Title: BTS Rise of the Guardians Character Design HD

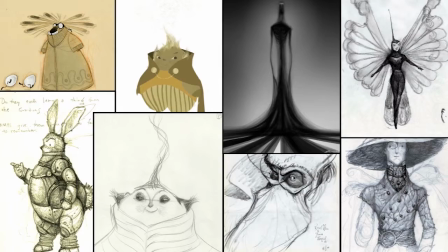I was looking at a bunch of different character designs from different people, different you know the taste different tone but I just tried to wipe out my head
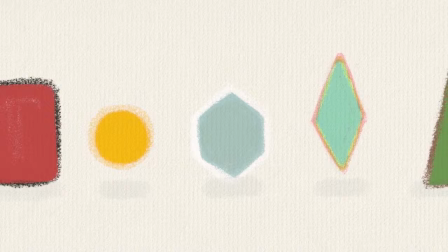you know I just went to kind of you know really simple shape before studying character design actually I was just trying to nail down each
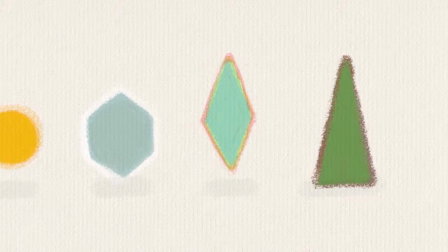one of the character in a simple simple shape.
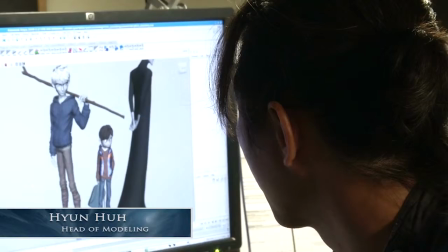First thing that when we started to the building the character I mean we set up the rule with Patrick and like not
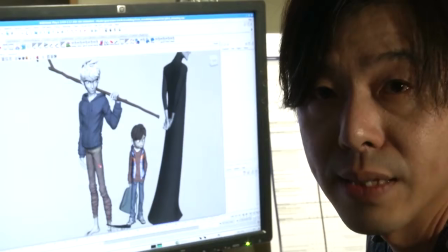the basic idea is like all the the body and like the arm and the leg,
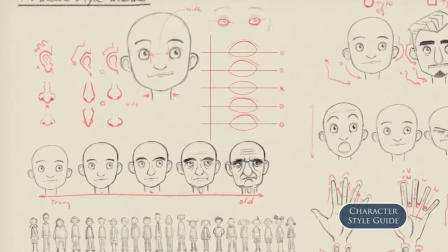a little bit long and skinny. We developed a character style guide very early on. So this character style guide was based on a simple proportional principle.
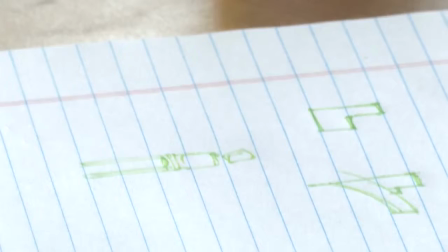Limbs and legs of characters are long and skinny. Torsos are short and heads are slightly oversized.
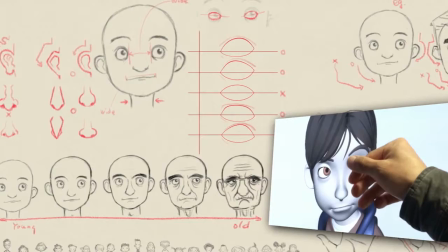All the character has the rule that the, from the eyebrows to nose, there's one little kind of clean line on here.
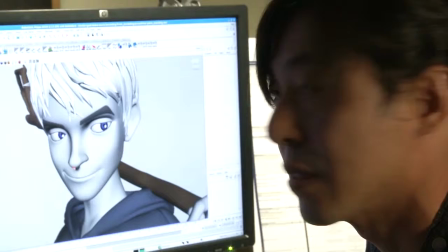It's happening to every single character, even the generic one. It makes it every character in the same universe.
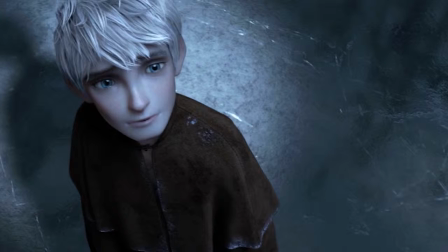Takao had introduced a very simple shape language into the characters. What we then did is we brought in Nate Ragg, who was currently on the show as a graphic designer.
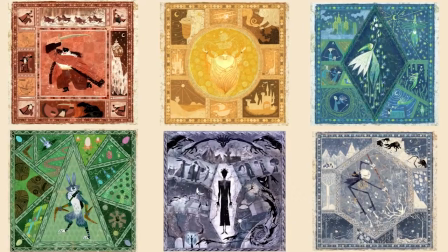And I had asked him to illustrate basically all the ideas that had been done before and Takao's kind of shape character design into a character style guide. So Nate Rack did a really amazing job in illustrating all these different conceptual ideas, the backstory of North,
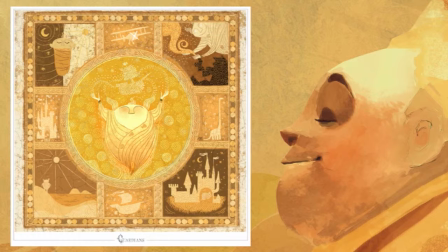how North became a toy maker, what made Tooth a hummingbird, who does Bunny protect, how does Sandman get his dreams,
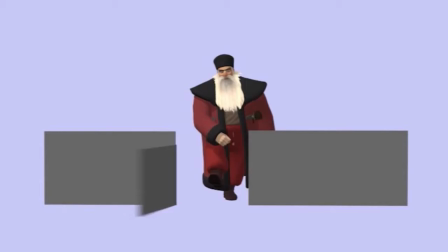and these really beautiful little icons, and then coming up with a color palette and the shape language for this world.
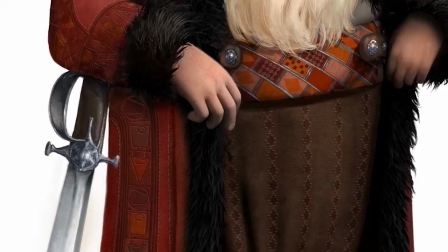You know, North's shape motif is a square. The patterning on North's code is based on square-type shape language.
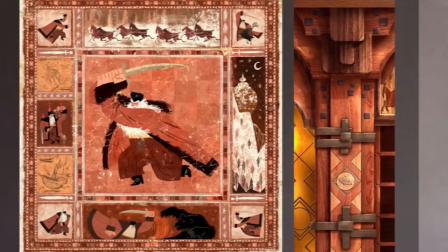So you notice every single detail in his world has little squares and interlocking puzzle pieces together.
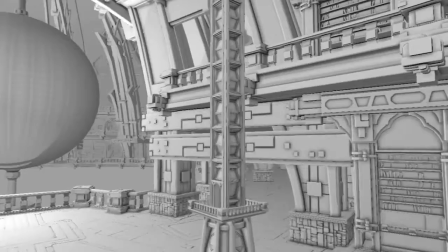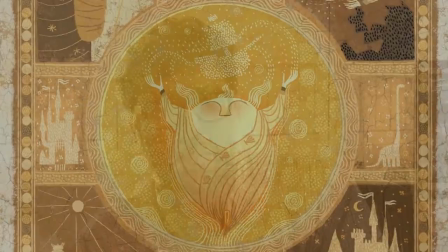Sandman, again, the circle, the most magical abstract shape,
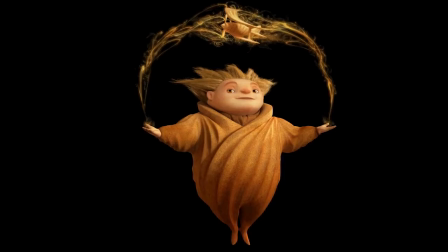the infinite number of pi which defines a circle, all these things that are associated with circles that are magical.
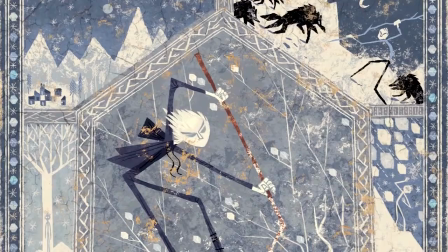And for Jack, he came up with the idea of a hexagon. So the hexagon represents a snowflake, it's a multi-faceted, it's a very complex shape.
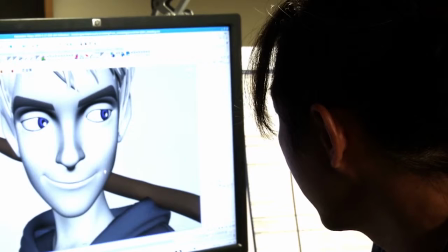Just like Jack's character, he's a multi-faceted, complex person that's finding his identity throughout the movie.
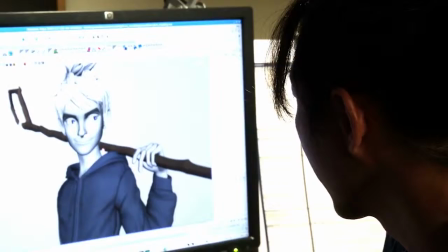Head shape and even a little bit on the nose area in here is all kind of combined with his motif.
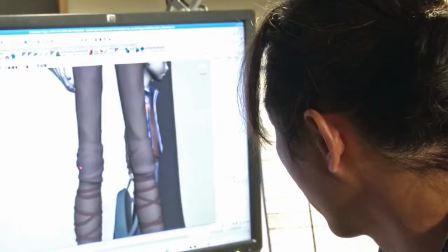Even the finger, even the winkle, it represents all kind of octagon shape in here.
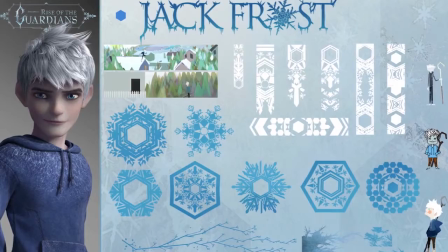And also stick, I was just trying to design something with an indication about snowflake shape in here too.
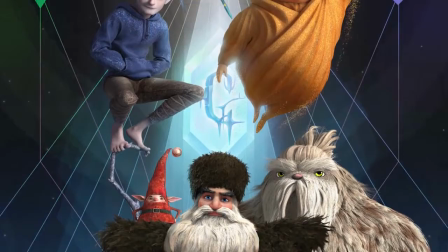So in a way we used the big shape motif that we created for the character design and then extrapolated it into the world.
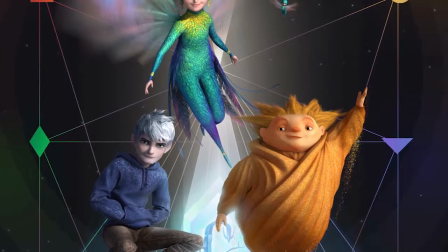These shapes are hardwired into the DNA of these characters.
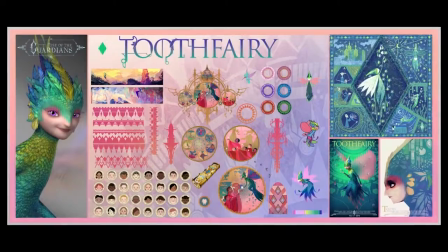Everything, as things start to click, so with the director and the producer they started to really relate to it. It became a common language.
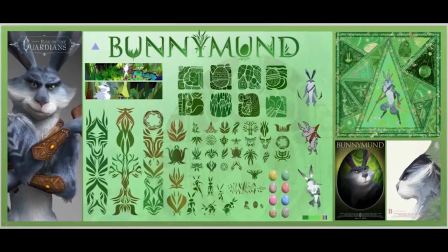We could talk about colors, we could talk about shapes,
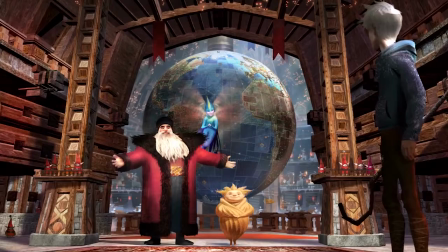motif, story. it really helped to organize these six different universes and, you know, the whole world of the Guardians.
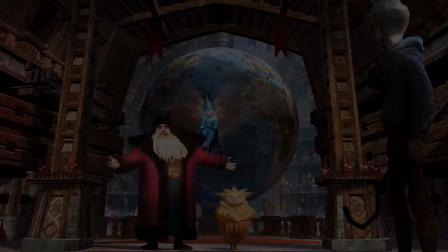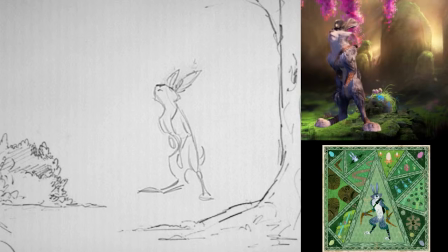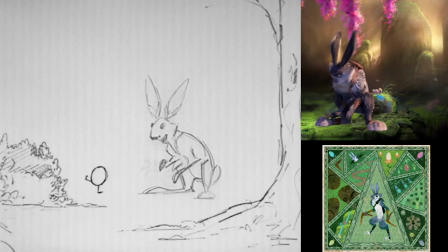The inspiration for me was taking that idea of a shape and somehow putting it into movement. Whenever kids come out of movies, if they love a character, they tend to go home and they draw that character.
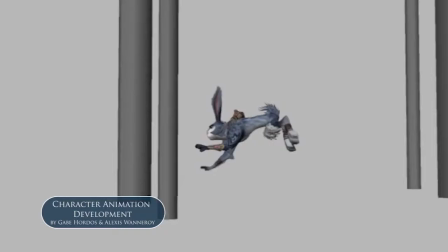And I kind of had this little desire that if we could come up with really specific ways of moving each character that was
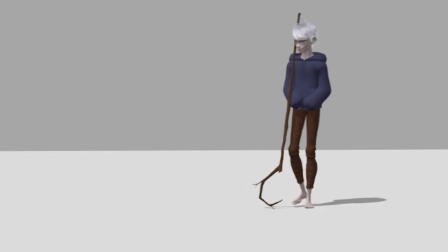so recognizable maybe kids would go home and not only try to draw these characters but try to be these characters and they could because they knew how they moved
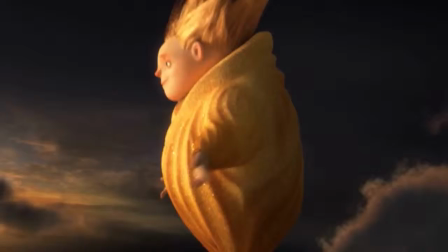we're dealing with these icons of childhood that are so crazy and so overwhelming and daunting to design because no matter
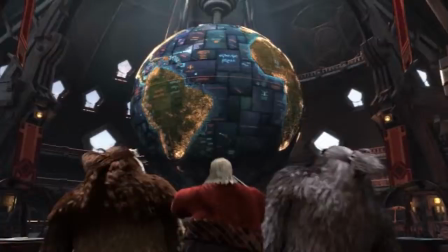what you do you will most certainly fall into some sort of a cliche that has been done before i mean everyone's seen hundreds of versions of santa claus how do you come up
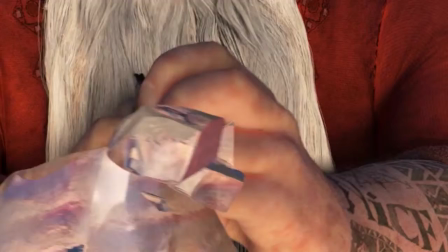with something fresh and unique. Just the fact that he has tattoos, naughty and nice, kind of gave us an edge.
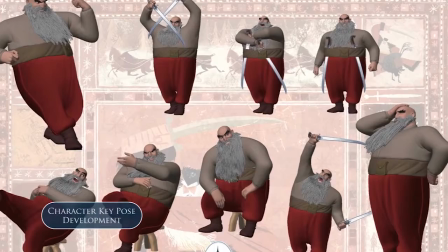Well, maybe he's a little bit like a biker or something like that. So we kind of started realizing that if you think about Santa Claus,
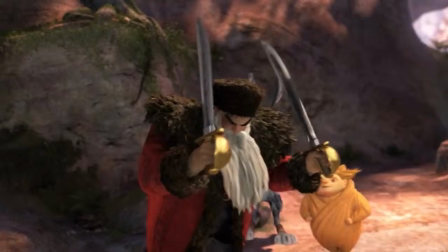you know, he's a guy that's going to look at your child and he's going to judge your child, whether your child's been good or not. That guy needs to be a little bit off kilter. He needs to be a little bit strange. So what we did was we just started thinking out of the box.
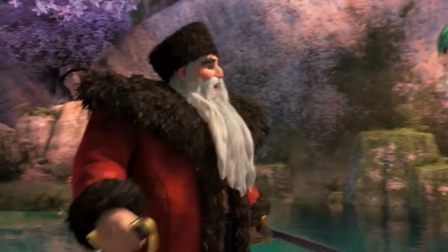Even though he's big, he needs to be slightly more childlike. Well, maybe his movement shouldn't be very heavy.
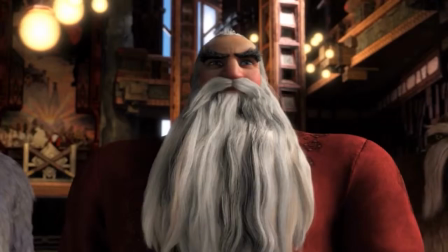It really took away the cliché quite quickly.
You're going to have company.
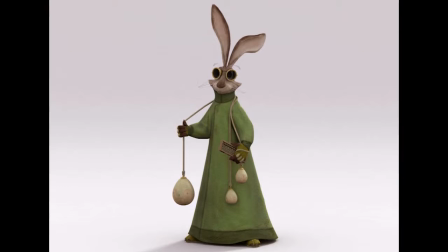There was always something that felt a little bit awkward about the bunny from the first few designs where it was a guy in a robe.
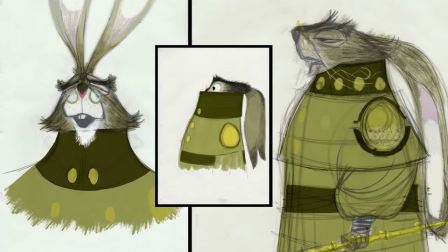It didn't feel like he would be able to be agile enough, and he was this scientist, so it made sense.
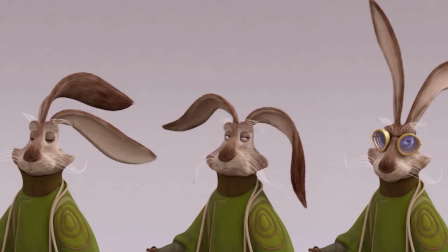Yeah, he was very fussy, but you know it's not the most appealing of character traits to be a fussy scientist somehow.
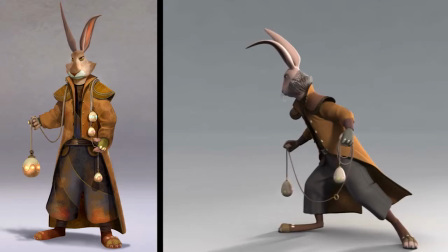It just didn't allow for his movement to be you know graceful and then we gave him that Outback Slicker
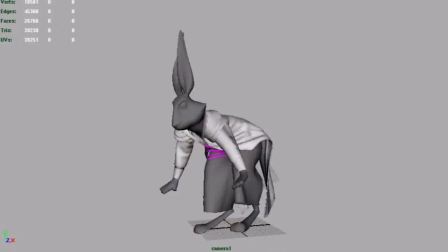and there was these ideas kicking around that well maybe since he's from the Outback maybe we give him this jacket and he's running around and we did all these tests with him and it looked super cool but then it just again it didn't feel right and then I think it was you and I Patrick that were talking one day and we just thought
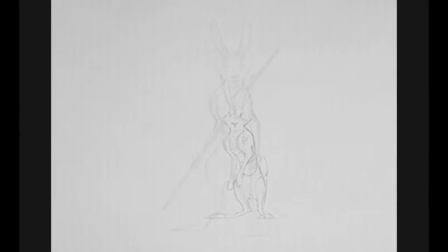well maybe the reason it didn't work is because we're trying to force something onto him a costume and as soon as we took
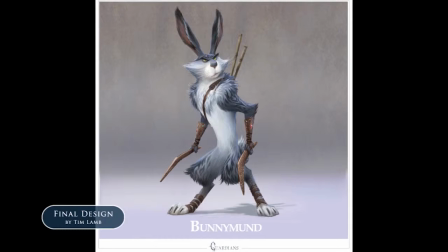that off stripped him down to just a rabbit it started to feel somewhat right and in order to get a more
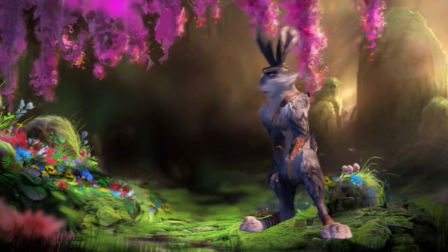upright more upright standing we looked at animals like kangaroos that have really strong hind legs and kind of mixed the kangaroo a rabbit and a man together and that's how we basically came up with the basic animation and movement of the character her.
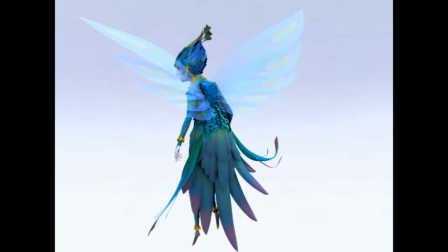So Tooth Fairy was fun. Right away we just said, well let's never let her walk. And that was kind of a weird idea because you always have to have characters walking around. I mean, could that work that she's always flying?
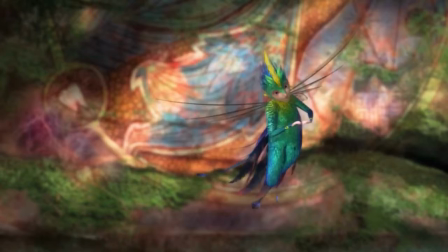And then we started doing some tests of just based on a very simple hummingbird dragonfly kind of creature with a little bit more weight because she's bigger. Just never let her touch the ground. And as soon as we made that choice, we started doing all these tests and it just felt right.
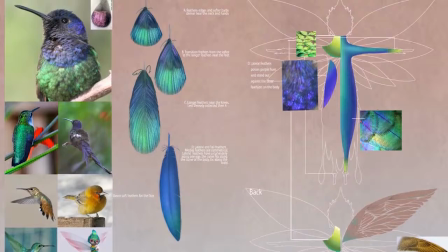So we looked at hummingbirds and pheasants and peacocks and really studied those feathers,
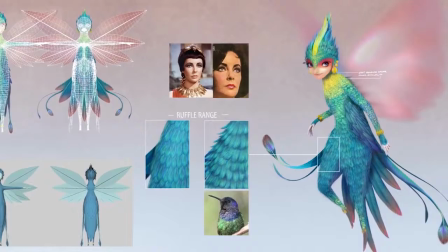how they worked and basically took a creature mixed with a human and made something that the audience, someone was familiar with,
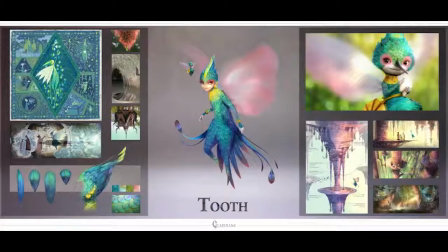but had never really seen before in this format. Sandman was really tricky.
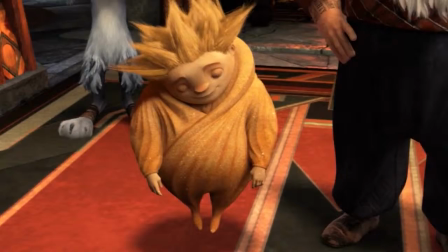The hard thing was to figure out what to do with this little guy who's shorter than everyone. He's going to always be out of frame. and so we as you know as we started to develop his movement Alexi started doing these little tests of
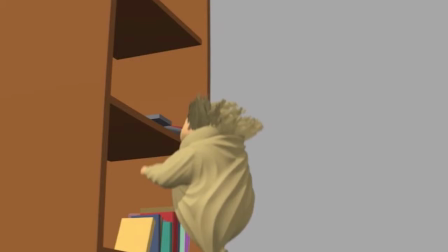him walking and just very slowly hovering over the side of a building where it was like he could float somehow and then that kind of struck
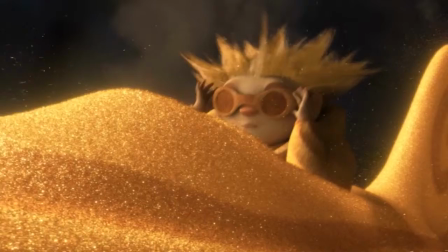this idea that well maybe he's not affected by gravity in the same way as other guardians or humans maybe he can float and why not I mean he's a superhero.
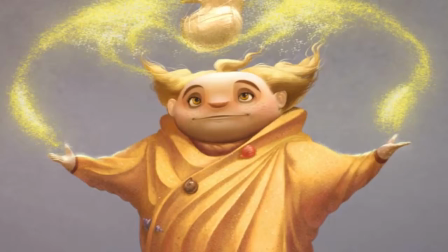Sandy is making me feeling like Sandy Beach and so that's reason I I put the seashell in here as just a concept of this moment.
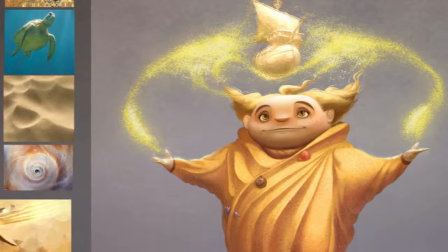And then having the wave is kind of wind is blowing the sand and making this kind of pattern.
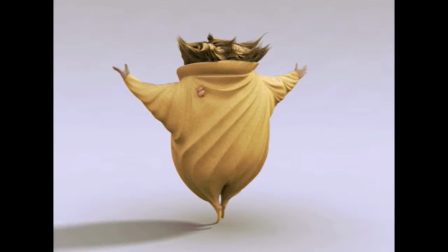Actually, this movie file helped a lot to get approval.
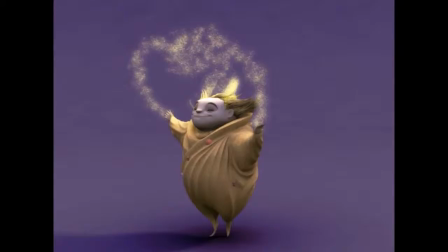This kind of floating feeling, I put just little particles to show how he's going to express himself.